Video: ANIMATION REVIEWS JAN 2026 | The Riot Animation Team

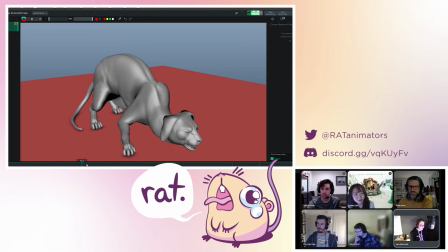But I also know it's like a Sphinx cat, and I know that Sphinx cats don't have like little droopy ears that would like droop down like this. This is like a cat rig, and a scared and unhappy cat's ear folds back flat against its head like this.
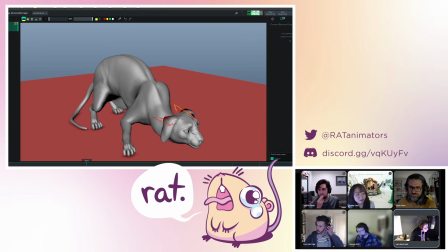And because of that, it's changing this into like a little rabbit creature. And if that's your intent, I'd be like, find a creature that you want to use. But if you're going to make this a cat, I feel like you got to fold the ears the way that people would expect those ears to fold and get them into that shape.
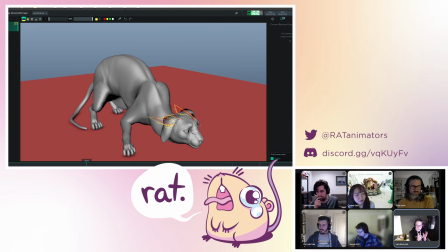Otherwise, honestly, I was just like extremely distracted by the old droopy ear. So those are like my hottest takes. Any rats with other overall real thoughts?
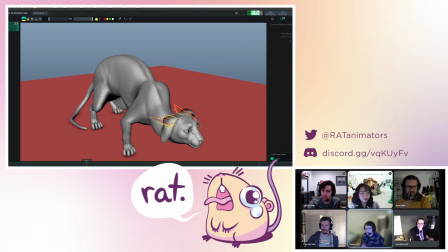Yeah. Can I? Do a Warren.
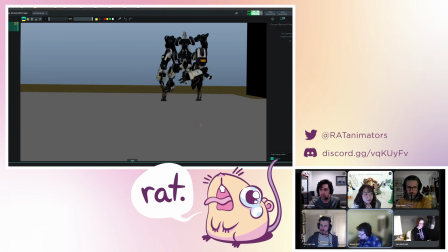So I think you've got a huge range of things on the reel, and you've obviously explored a ton of stuff, which is awesome.
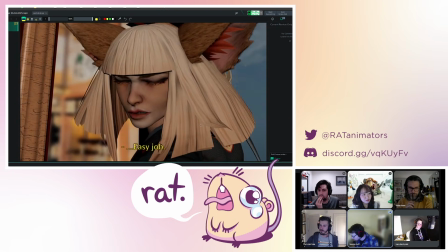But I feel like at this point, it would be nice to dive deeper into something.
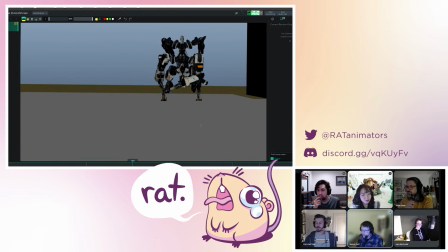There was a single aspect of it, be it like you dive into more of the acting shots or you dive into more of the physicality shots, just to get a deeper understanding of that.
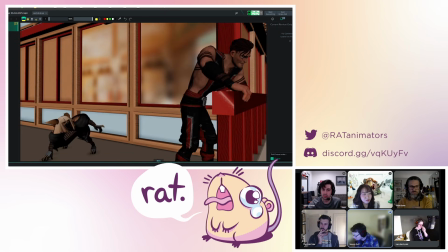I think what you have here is a really cool range of experience now. But then how do you dive into the polish on one of those pieces? Because trying to do everything at the same time is just like crazy. It's just so much. Each bucket on this reel is just so much depth to it.
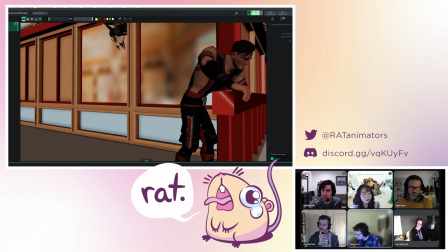So I don't know, whatever interests you most, but like, do you want to do more body mechanics or more acting? Because they're hugely different buckets of work. I feel like at this point, picking a direction would do you great benefits, like going forward, I think.
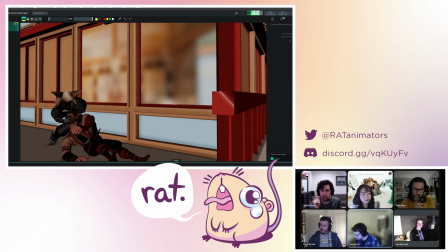Yeah, I kind of plus on that, honestly. I think it's great that you are like exploring both, and it's just going to make your animation skill set all the stronger. I think especially when you're applying to places, just knowing like what they want to see, like for a game studio,
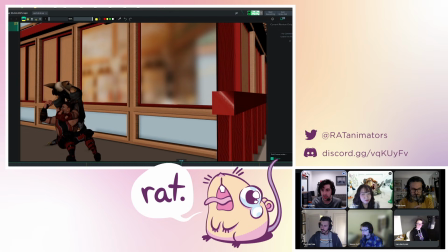having more of that like body mechanics, physicality, for like a movie studio, having more of that dialogue scene and like acting. Like those can be two separate reels as well. Like I think that's how I have it set up on my site, where I mostly delved into like the body mechanic stuff.
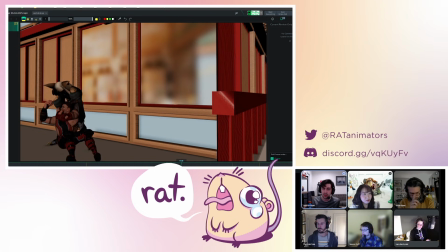So I was like geared towards games on going and applying to places, but I still had my acting scenes that I had in its own separate thing, just to like show the diversity of stuff that I can do with the animation. So yeah, not to say you can't do both.
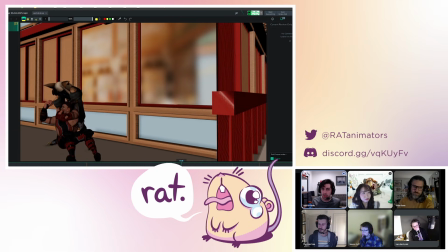I think it's good to like focus on the one that you're really wanting to put your best foot forward in. Like if you want to go more into movies or more into games, to either go more into the dialogue or more into the physicality,
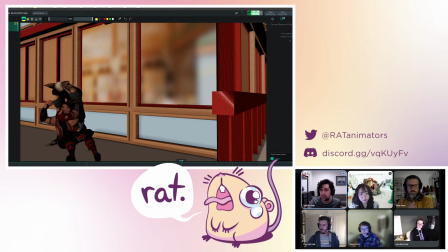but representing that sort of like one solid thing, because there's a large like range of different kinds of like physicality and different kinds of acting too. So being able to show that breadth in one reel, I think is sort of like getting the best bang for your buck in terms of like the 60 or so seconds that you have in a demo reel time.
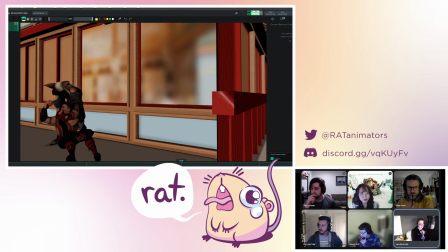Yeah, and just to sort of pull like what I think this through line is really far forward, you have such a range of stuff, but none of it is really hitting like a super high degree of polish. And in trying to polish any one of these shots, like a long dialogue shot that you have at the
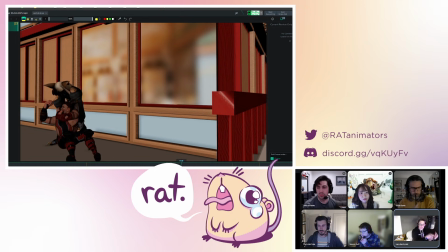beginning, or like this really like two-person character physicality thing, like it would be so much time to pour into that.
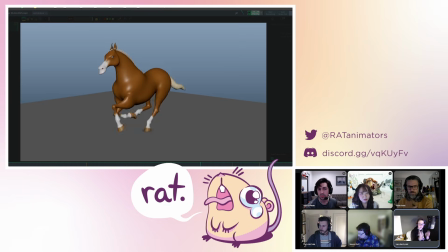And that is okay. But I do think you will have an easier time of it if you are focusing your energy on like, I'm just doing the body mechanics for a while, or I'm just doing acting for a while. It will make your leveling up faster to let yourself focus, because the lessons that you will learn in one space will still apply to all these other ones.
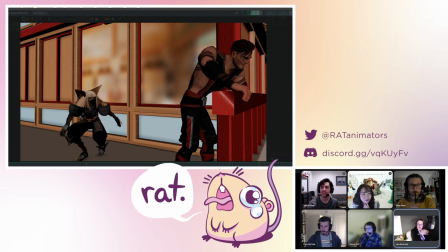I wish that you were in the chat so we could know which way you kind of want to go, so we can pick one of these things that would be exciting to you.
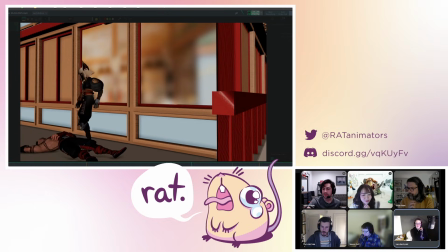But sorry, Kaylee, I interrupted you. No, you good. Yeah, I can give my experience.